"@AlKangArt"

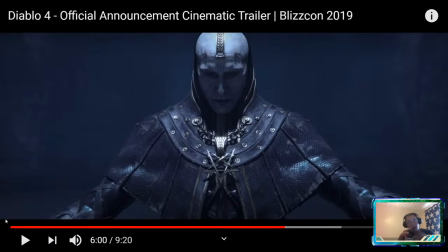(33:05)
So we do everything from the physical, where you can see, you know, just the flesh bubbling up and, you know, like a werewolf transformation, to the decision here where it's more of a lens effect, right? So it really sort of depends, but that's one of those things that's both difficult to do and a whole hell of a lot of fun to do, right?
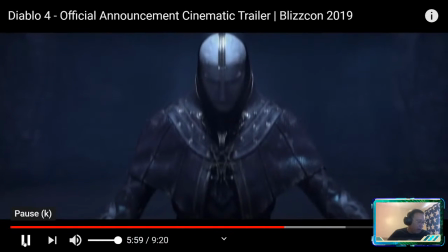(33:29)
Now, everything's monochromatic so far, right?
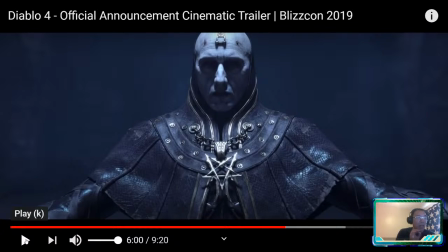(33:36)
Monochromatic, but then we've got the blood red. So that really stands out because of the monochromatic color design, but then we also have complementary colors on the priest, right? And that really, really brings out the symbology on his chest and everything.
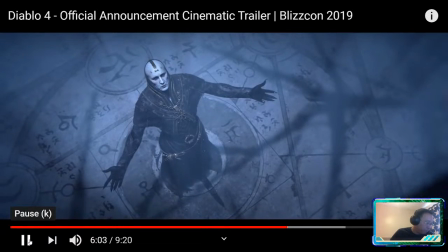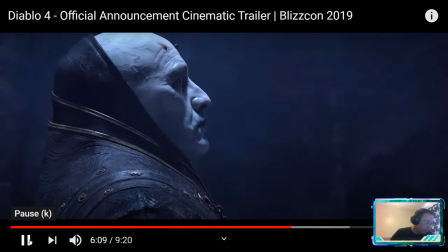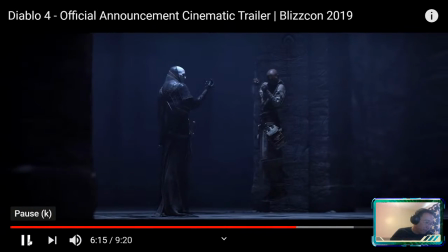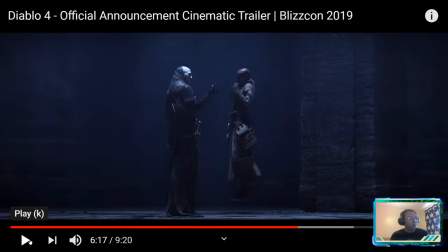(34:11)
So, I'm going to talk a little bit about animation, right? So, look at the pose of the priest. That's really, really sophisticated posing. It could have, you know, been enhanced by performance capture from the actor, right?
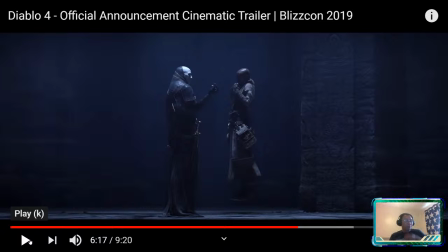(34:29)
So think about this. In the script, all you would probably get is the priest is frozen with fear as the demonic priest ushers him forward and he flies against his will towards the priest or something like that,
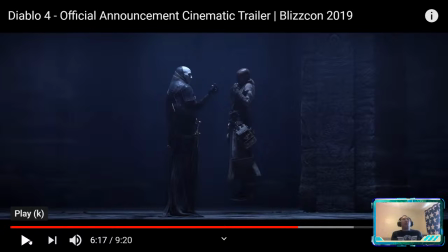(34:46)
right? So how do you represent that? Well, in the concept art, you might show the character kind of flying, the body flying forward against his will. But look at the performance, right? Yeah, the hood only covers the back of the head. That's cool. That's a nice design choice.
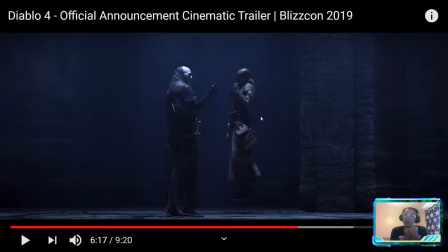(35:04)
But the way he's curled in together, very protectively and nervous, it's just this wonderful performance in terms of really kind of understanding how nervous and fragile and protective the priest is.
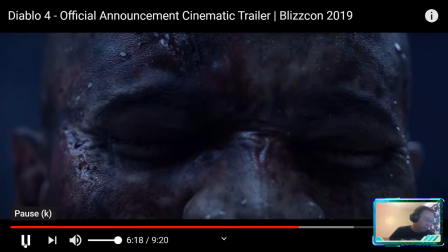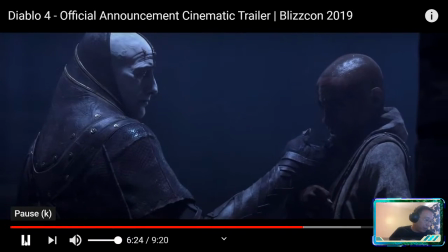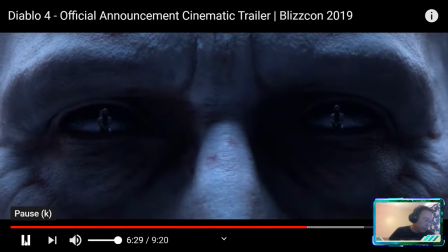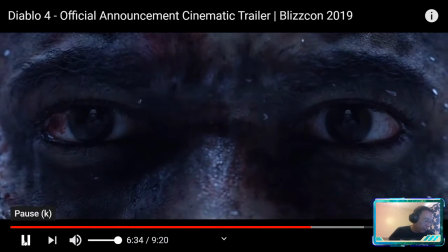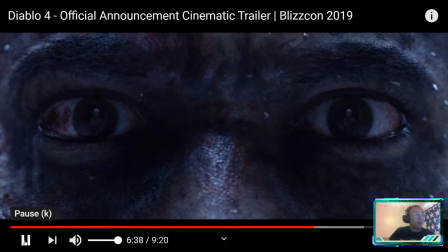(35:42)
The good old eye reflection shot. That's great.
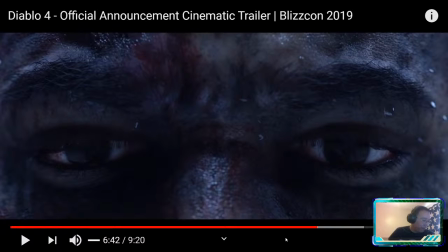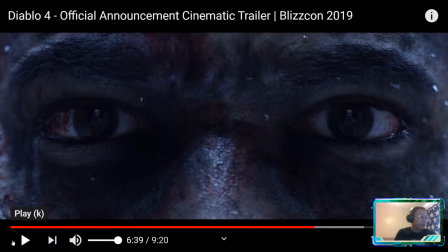(35:50)
This is an incredibly powerful shot. Also, just excellence in animation, right?
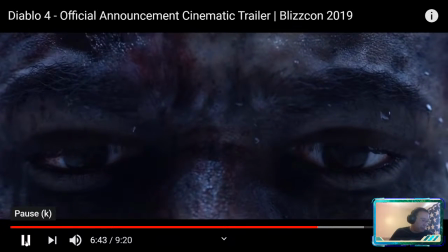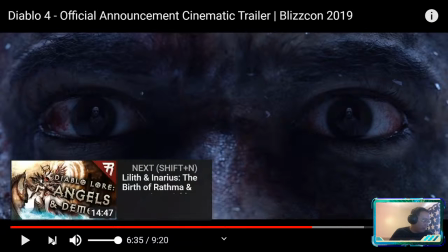(36:05)
Right there. Just in his eyes.
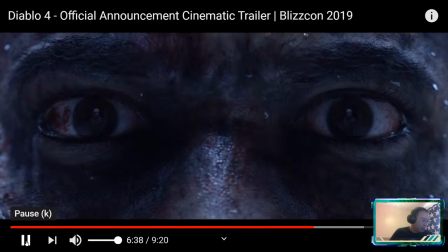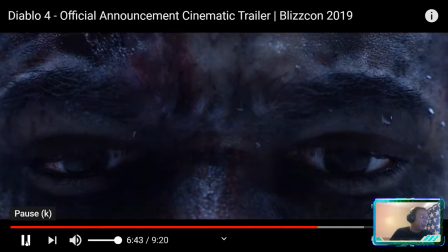(36:13)
What's happening there? No
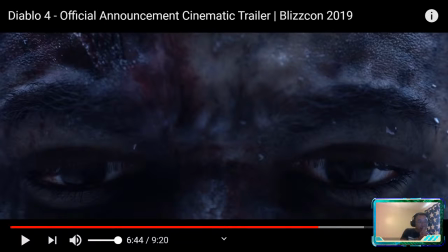(36:20)
eyebrows. No, I don't think it's no hope. I don't think it's no hope. No, I don't think it's that either. The realization that he's fucked. I don't think it's that either.
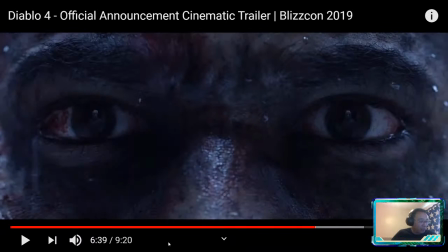(36:41)
I don't think it's giving up either. Now, I have the advantage that I can hear submission. Yes, we're getting closer. So I have the advantage of the dialogue. So I will tell you what's being said.
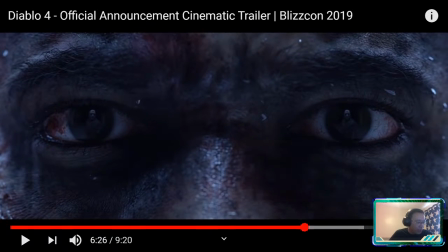(36:54)
Right? So prior, the priest says, the demon priest, this guy here,
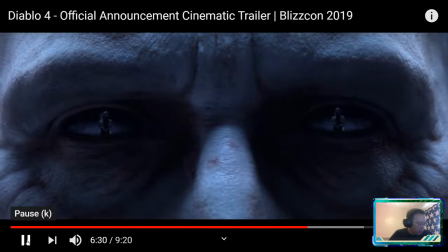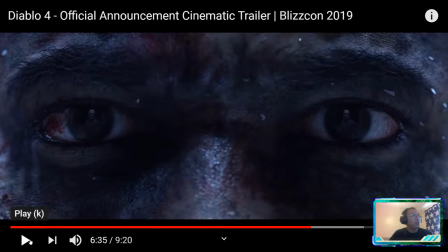(37:11) you came to the darkness for knowledge.